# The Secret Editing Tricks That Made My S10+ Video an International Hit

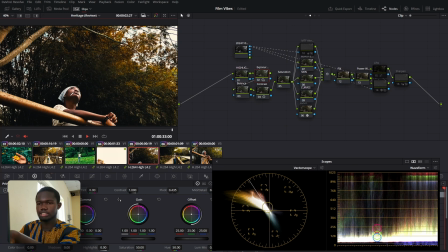[8:14]
So if you look at her skin is sitting fairly consistently. I added a bit of contrast. So like I said, apply the contrast. See the LUTs.
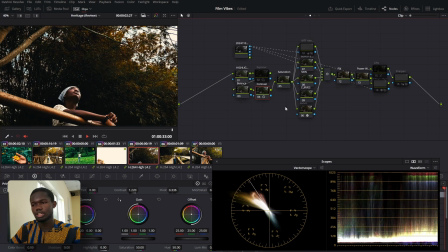[8:25]
So apply the LUTs. The LUTs add its own contrast. I add a bit more. Then I step up the exposure.
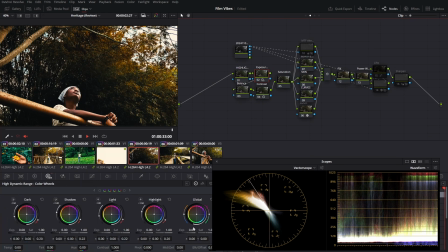[8:31]
I use my HDR rules to step up exposure because it's like a linear space. Do you understand what I'm saying? So instead of using the logarithmic wheels, that's like here, this color wheels here, it's better to use here, or just basically right click and change your color space to linear.
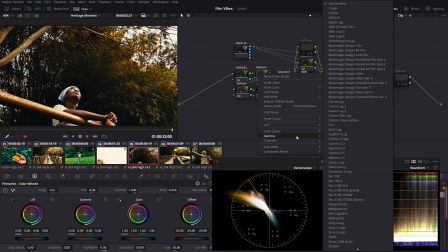[8:50]
You change your color space to your gamma to linear, and then you use your primaries here, use the gain, and you get a similar result.
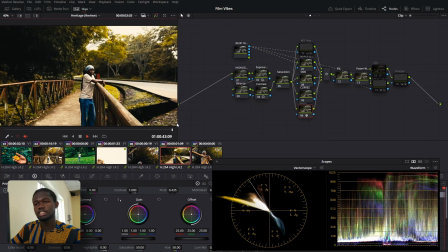[8:59]
But yeah, that's why I did that. Now, I don't know if you noticed, but the yellow here isn't like the yellow here. I was just like, nah, I shouldn't really push it that way,
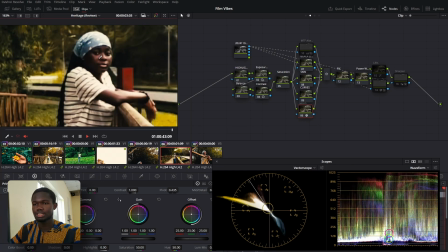[9:11]
because like I said, I had some constraints with you can even see there's lack of information in this shot, my guy. It's basically out of focus. But yeah, I was just like, okay, if I push it too far, the image started to break.
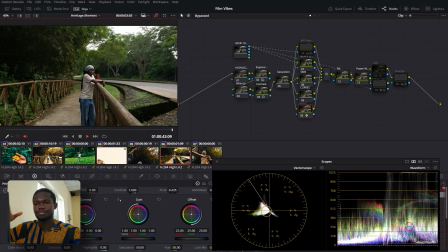[9:24]
So I just like, okay, let me move it to an extent that it to be fairly reasonable. Yeah, so that's why I ended up where I ended.
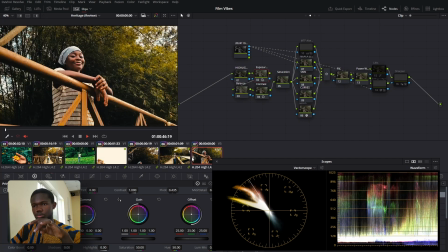[9:31]
And you can see this shot and this shot, they are much more closer than this shot and this shot. See, like, there are different tints of the whole yellow type stuff. Do you understand?
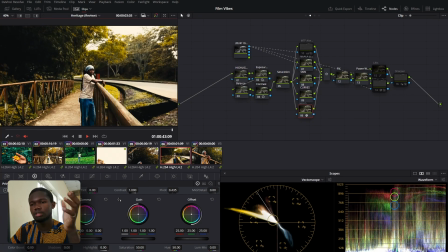[9:41]
And then I think this is a good segue. This is like talking about the fact that I really had less resolution to work with. I think this is a good time for me to talk about the fact that I still had to make some compromises with the location precisely, because like I said, I was shooting on the phone. I really couldn't. There's some backgrounds that were rather distracting and were kind of disturbing. So that brings us to the next phase, where I like to call depth define. It's also I'm not made up word, to be real with you. Anyway, so the depth define procedure was just me basically trying to see how can I play around with the location to give it just a little bit more depth. So like maybe like, let me show you. Let me not talk too much. Let me show you. So this brings us to our like my legit favorite shot in this film here.
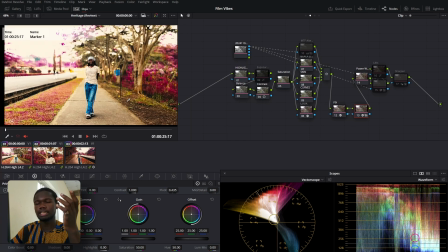[10:25]
So now you can see this looks very believable in my opinion. In my opinion, it looks very believable. And it's similar to what I did last time, which is just me basically just shifting the colors.
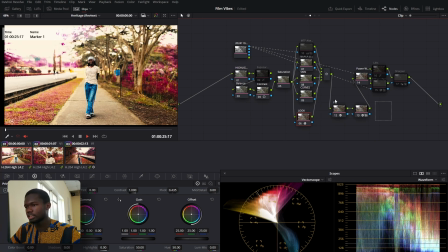[10:37]
Tetra is goated, my guy. But the truth is, if you can see there, like if you've noticed, there are two more nodes here that were not there originally.
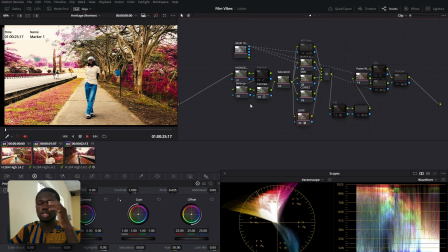[10:46]
These are the depth nodes. So it wasn't really just okay for me to just pump the color.
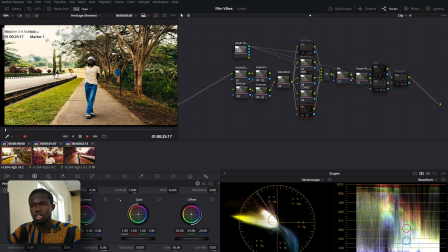[10:53]
I mean, it was, but like you see, you can see the other variations. I was like, okay, since I'm going for a dreamy look, why don't I just play around with it and make something rather unrealistic? The whole yellow vibe was like getting too consistent. It was either yellow, green, or blue.
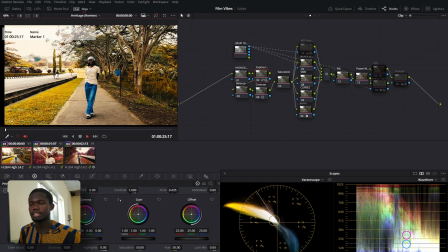[11:07]
So I was like, let's just pump him something that is a bit far from possibilities, which was pink.
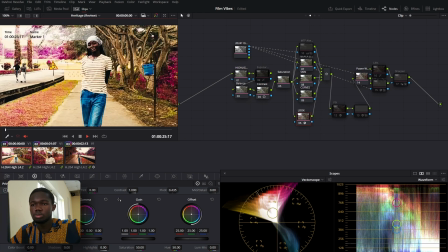[11:14]
So with this pink version, it was fairly reasonable. Still keeping things in mind, like making sure that the skin tone is fairly consistent,
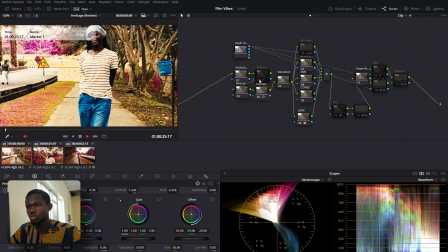[11:21]
and then just playing around with the contrast to give it a bit more oomph.
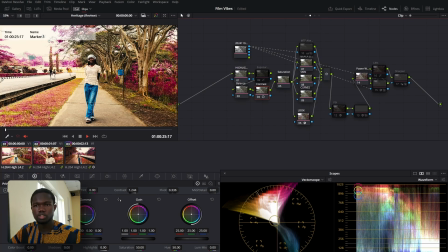[11:27]
I wasn't satisfied because this is very distracting.
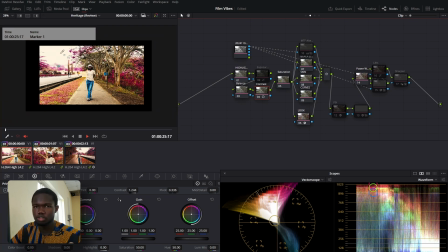[11:30]
First of all, we're having blown out skies here because I was not shooting HDR10+ for this shot. This was just Rec 709, so no high dynamic range, nothing.
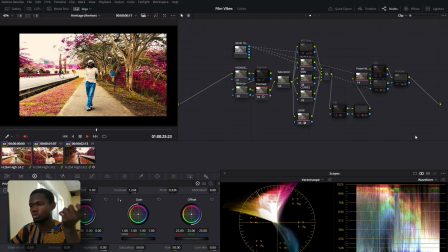[11:41]
So I was left with this to work with, and I was rather pissed. So I was like, okay, why don't I come here and create a depth map? So for those of you that don't know what a depth map is, this is a depth map. Let's wait for it to load. It's loading, thank God.
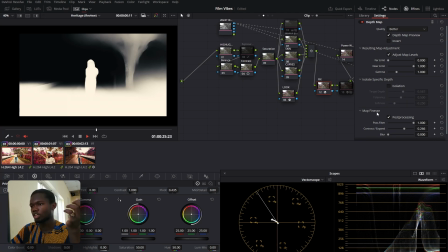[11:55]
So this is a depth map, and I just basically tried to select my subject using these sliders and stuff.
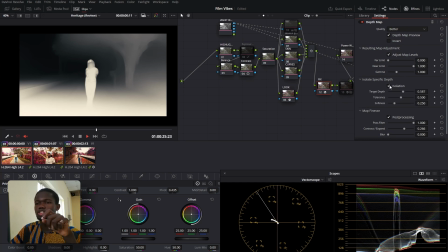[12:03]
So I isolated just to make her stand out more for me there to be.
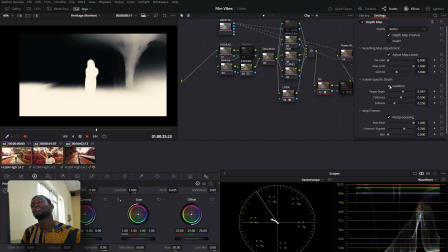[12:07]
So the black areas are the, the further away points, or the places that are out of focus. Let's just put it that way. I did some processing, like some filtering to kind of finalize it and give her that proper shape to make the cutout better.